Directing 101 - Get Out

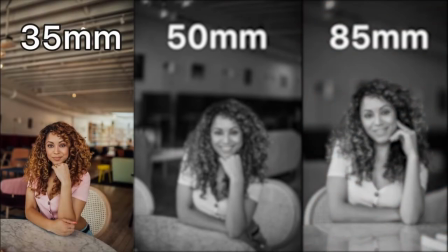(4:05)
Anything longer or anything shorter starts to then change the perspective of how you see depth.
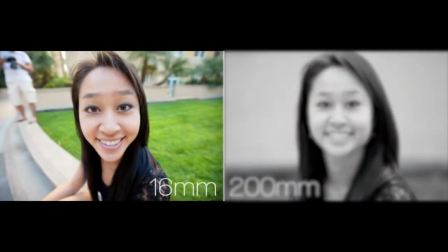(4:11)
The longer the lens, the more depth is compressed. The wider the lens, the more depth is elongated, essentially.
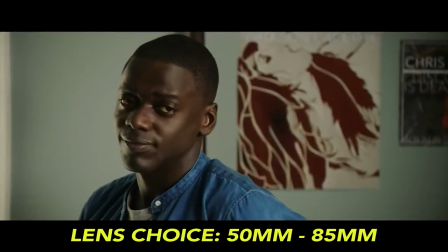(4:19)
So I look at Chris and he is,
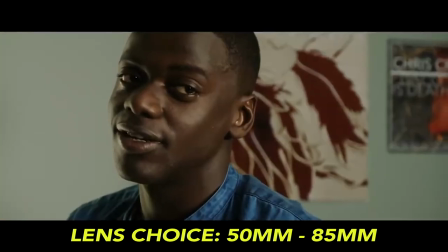(4:21)
again, that lens portrays a very normal way of interacting with someone, a very normal way to look at someone. It's how your eye naturally sees things, relatively speaking. The housekeeper, on the other hand, is shot with a much wider lens.
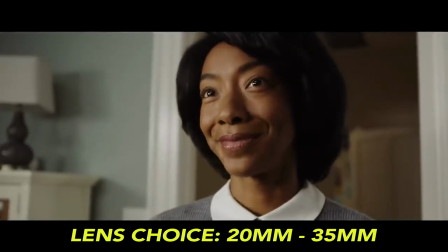(4:36)
If I had to guess, it's probably a 35, a 25, maybe a 21, but there's definitely a wider feel to it.
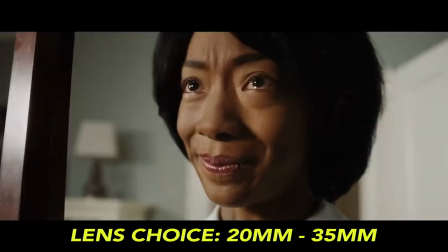(4:44)
The space becomes elongated. Her face fills up more of the frame. It pulls things apart. It's a very unnatural way of looking at something. So that in itself gives this character a more eerie feel than Chris.
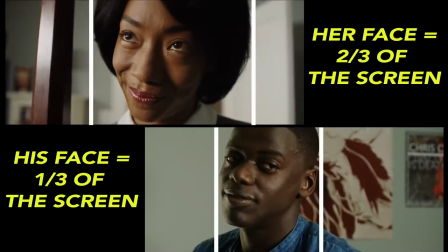(5:01)
Just like that, just by using that lens. Her face starts to creep bigger and more of a presence in this frame versus Chris, who has more of a normal look to him. Let's look at the camera placement. The camera angle, camera placement, where is the camera?
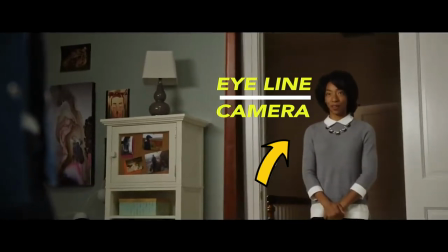(5:19)
We're interacting with her at a lower angle, which immediately, as I'm sure you know at this point,
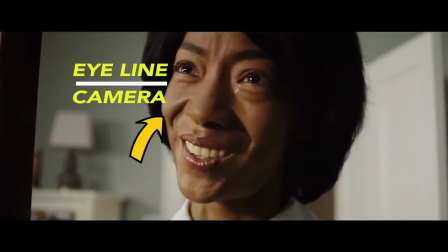(5:25)
shooting characters at a lower angle, it puts them in a place of power, a place of intimidation. If you shoot someone down, it's like you're looking down on them. If they're smaller, they look weaker, they look more frail.
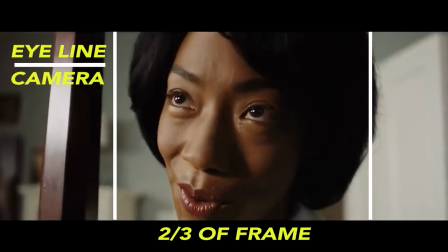(5:36)
So she is spread out, her face filling more of the frame because of the wide angle lens, and we're below her.
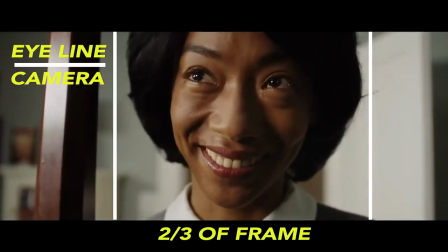(5:44)
We're cowering underneath her in a way. So those two choices immediately are red flags that this is a menacing character. This is someone who I should be afraid of. Something is not right here. And I know that without having to hear her talk, without knowing anything about her, I don't have to know anything. I could watch this scene on mute if I wanted to, and immediately know that's a bad guy. That is a villain. Something's wrong with this. Now let's go to the last piece, which is my favorite piece, and I think the most intelligent piece of this scene. The last piece is the blocking, and I'll put a little bit of the acting in there as well, because I assume that's a directorial decision.
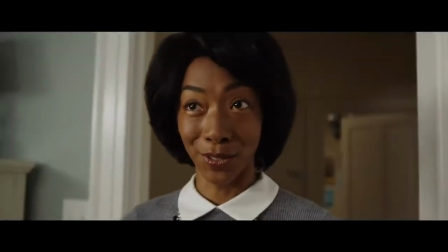(6:31)
Let's go back to the top of the scene. She starts out far away from the camera and slowly creeps in.
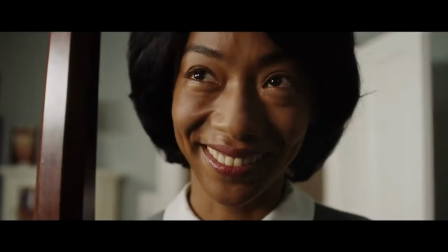(6:37)
She slowly pushes in. Chris has the wall right behind him.
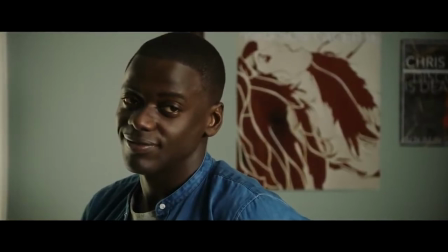(6:45)
Chris, our main character, can't go anywhere. And this is the scene, I think, that really defines that everything is closing in on him. This scene is where I think you really start to realize that nothing is safe. Everything is coming closer and closer, and you get a sense of claustrophobia, if that's the right way to pronounce it, from this one scene, and it really sets the tone for the rest of the movie.
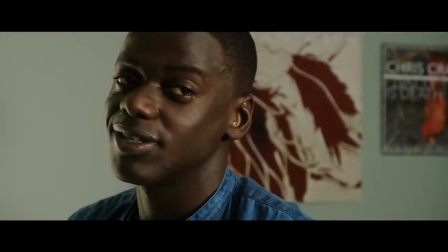(7:14)
So let's look at the blocking of Chris. Chris is not straight flush with her. He's not presenting himself like he's tough or like he's strong. He's like this. He's turned to the side, and he's kind of looking over his shoulder.
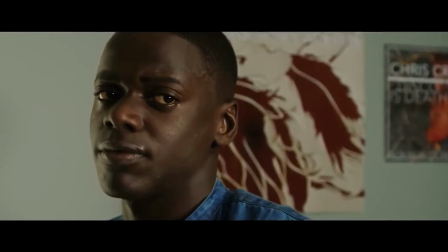(7:27)
That's a very weak position. He looks like he can't go anywhere.
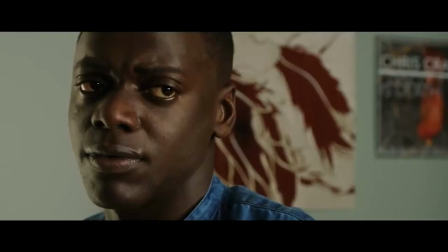(7:32)
He looks as if he's a small child sort of hiding in a corner from somebody. Now his tone and his general stature doesn't project that, but that's what the direction is telling me. Not the character, the direction. So I can tell all of these things equate to this woman is a problem and everything is coming down on him.
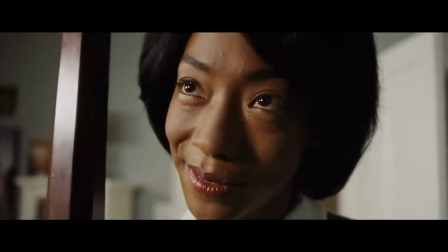(7:59) The Armitages are so good to us. They treat us like family.
This film is directed with a purpose.